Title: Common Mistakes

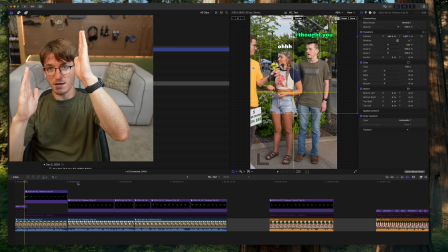[12:17]
That's because when the frame ends, the animation out starts over here, and it spoils that there's an ending.
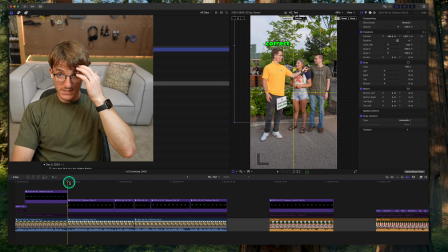[12:24]
We don't want the videos being spoiled at all. In this instance, my first word is animated in, as is always, and my last word is animated out because I stop speaking before the frame ends. So you can see that here. Animate in, and then animate out.
It's not a yes or no question.
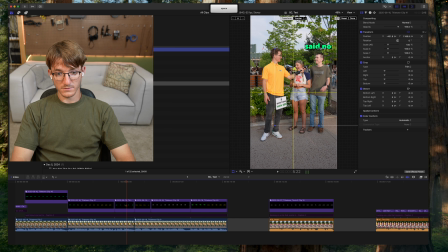[12:42] There is no precedent. you just said But again, his words, they animate in, the first word animates in, and the last word does not animate out because the frame ends as he's done speaking.
So in this instance, this girl will speak, her first word animated in,
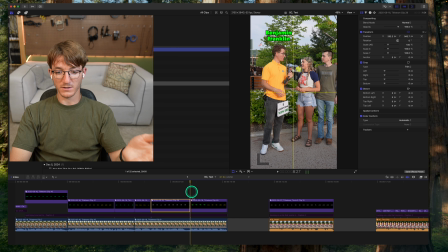[12:59]
her last word animated out, because the frame doesn't end when she's done speaking.
Well, you got that wrong. Wait, so what's on the $100 bill? Benjamin Franklin.
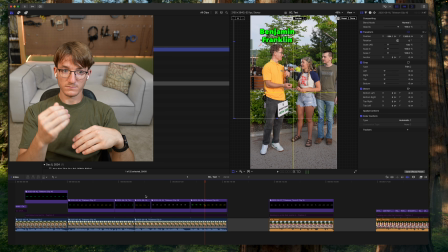[13:10]
So animate in to start, use it for emphasis or specialty if you need to. Animate out if the frame does not end.
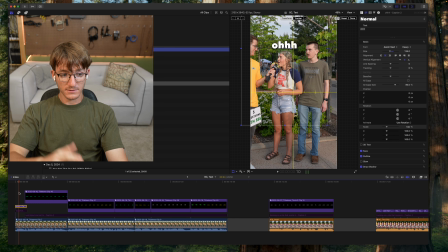[13:27]
Animating in and out, if you're doing it to one text box, sometimes it makes it too hard to read. So in this instance, let's just say she said this really quickly. So 18 out of 60 for seconds. So she's a quick speaker. This is what it looks like. Verify that both are in.
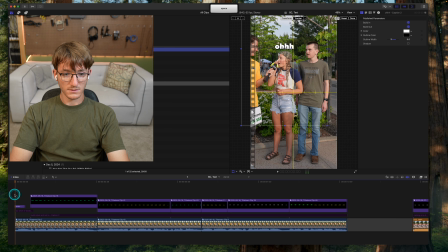[13:47]
So animate in and out. Looks like this.
Oh.
It's like it's not enough time on screen. So I usually like to extend this out so that the viewer actually can capture it,
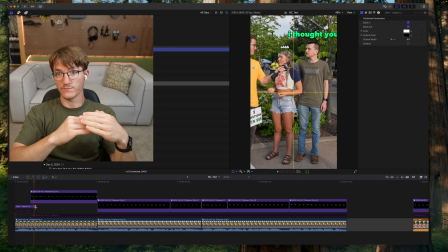[14:00]
because after all, it does take some time for this to animate in and then also animate out. So I like to give it some time in between it. So it looks something like this.
Oh, I thought you said that.
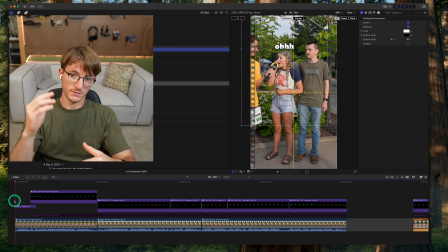[14:10]
See, you can read it, you can view it, you see the animation, all is good. So just make sure that you don't make a text box just animation.
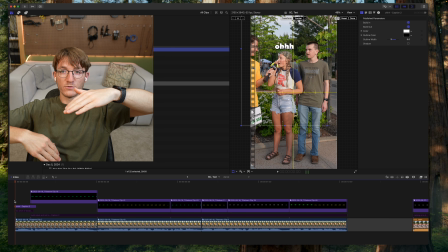[14:21]
Don't let it just animate in and then out right away. Give it some time to breathe.
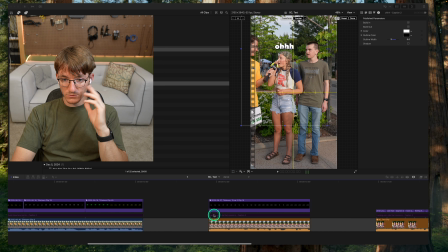[14:29]
For tracking,
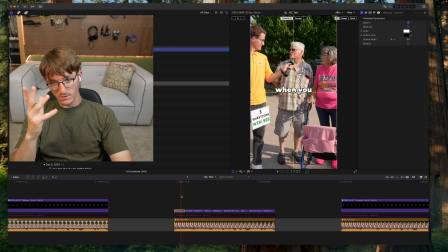[14:35]
people don't understand all the time that you don't want to track one word at a time. So this person says all of these words. He says all 7 captions here. So you won't just go through and track all of these to him one at a time.
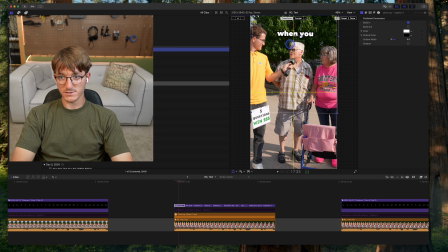[14:53]
This is what it would look like if you did that. You'd have to do that 7 separate times. So here's once. Make sure the rotation's all the same. And then you got to go do it again. You got to turn the track around for them.
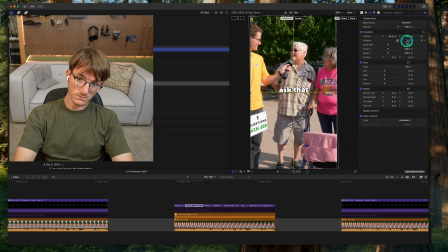[15:09]
Turn the rotation off. Put it back to 0. And then you'd have to put it above his head in a good spot. And in this case, I'm exaggerating to show you. Turn this off. Anyway, well, there's 3.
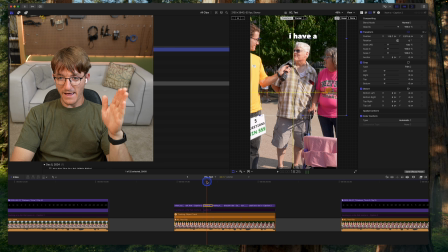[15:30]
Not only does that take a while, but you would have to place every caption exactly where the last one ended. So the start of every one would have to be the exact spot where the last one ended so that it flows and so that it doesn't jump around. So instead of
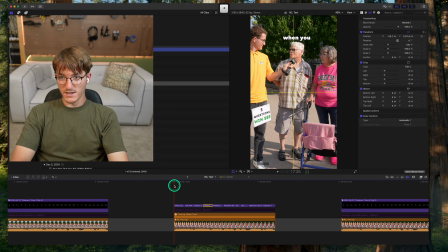[15:48]
tracking all of the captions one at a time, you can see they jump around.
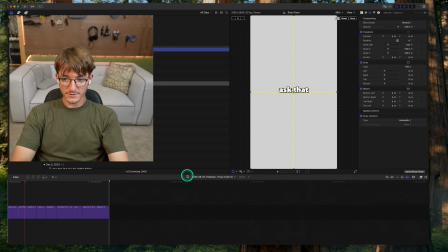[15:55]
You just put them all in a compound clip, and then you just track one compound clip.
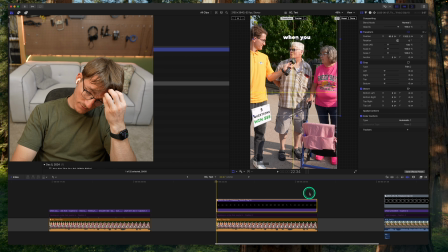[16:05]
But you can tell there's an issue there, and that issue arises if you're tracking onto another compound clip.
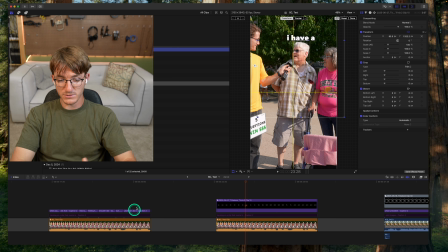[16:13]
First off, putting all the captions into a compound clip is the solution that's good.
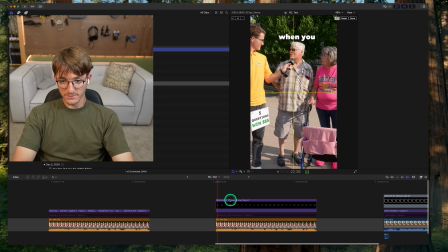[16:20]
So this is a new problem I'm introducing.